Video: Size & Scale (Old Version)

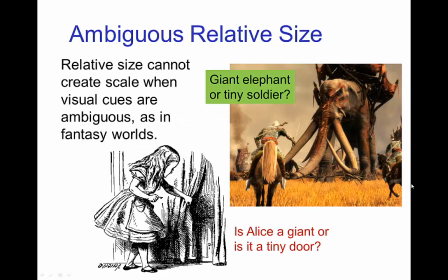4:08 Now this challenge of establishing scale from relative size is especially difficult when you have fantasy worlds, because there's in a fantasy world there's also there's often
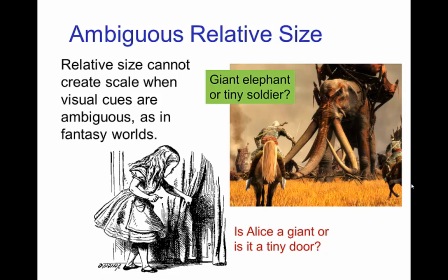4:26 an ambiguity in terms of whether something is very large or very small. So we see in this image from Lord of the Rings, either the elephant is huge and the soldiers are ordinary size,
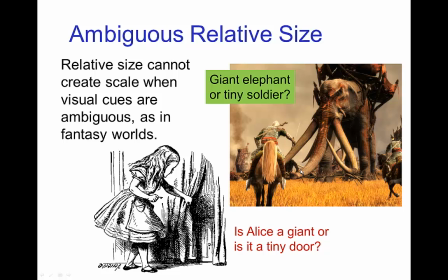4:46 or the elephant is ordinary size and they're tiny soldiers, and because it's a fantasy world, it could be either one. Similar with Alice in Wonderland, she's approaching this door,
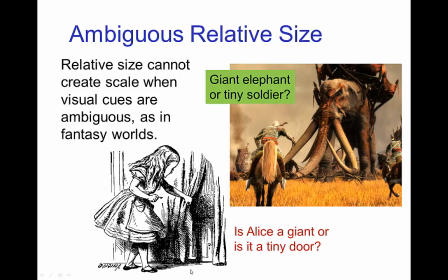4:59 either she's normal size and the door is tiny, or the door is normal size and she's a giant. So, again, because of the ambiguity it's a challenge to establish scale and size in these sorts of fantasy worlds.
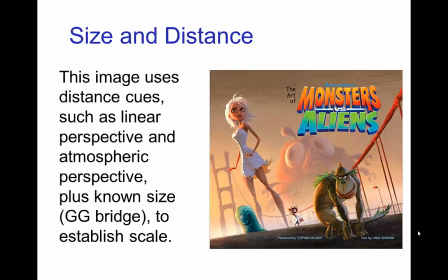5:19 Now another way of establishing size is to use visual cues such as linear perspective and atmospheric perspective, and we see an example of this in this image. We also have object of known size, the Golden Gate Bridge.
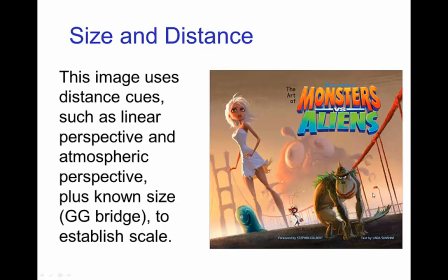5:38 And from perspective, we have the smaller character in the foreground, and because the woman is much further back, but visually much larger in size, she must be a giant.
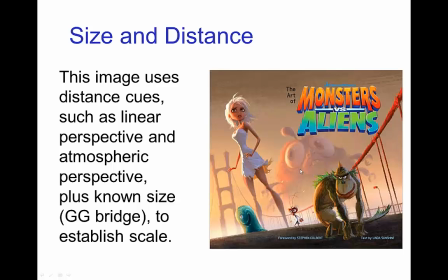5:55 And then even further back, because of the atmospheric perspective, being shrouded in the fog, the big insect creature is even more gigantic.
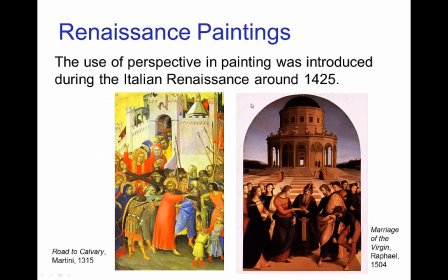6:12 Now this use of perspective to establish size was developed during the Italian Renaissance and before the Renaissance things,
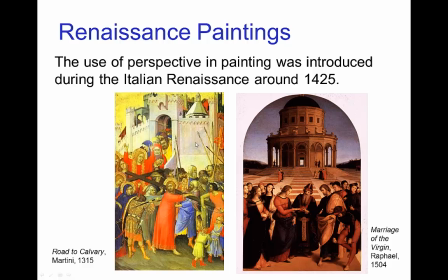6:25 images such as in this painting on the left had all sorts of distorted scale. So the people in this image in the background appear to be coming out of a tiny castle.
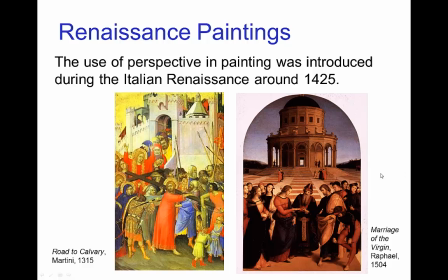6:43 More realistic images were created later by the use of linear perspective as we see in the painting on the right.
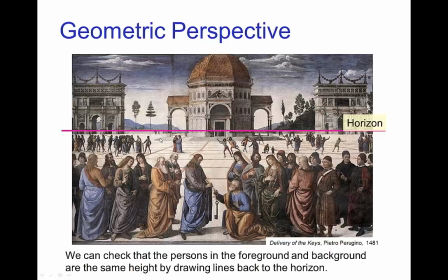6:54 So, this use of linear geometric perspective, if we have a horizon, then we can establish that the character here in the
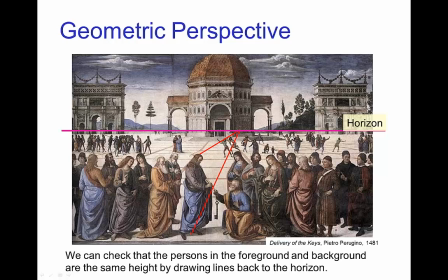7:10 foreground is the same height as these characters further back in the background by tracing perspective lines from the head of each character to the the vanishing point on the horizon and the
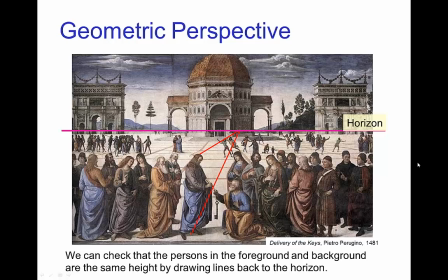7:26 feet, and so that- that establishes a way of determining the height of characters in the background compared to characters in the foreground. This gives us very realistic images by establishing size by perspective.
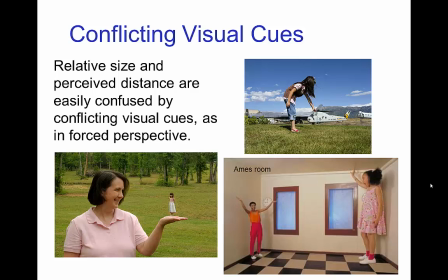7:43 Now, one of the challenges of using perspective to establish size is that it's possible to fool this visual cue by so-called forced perspective.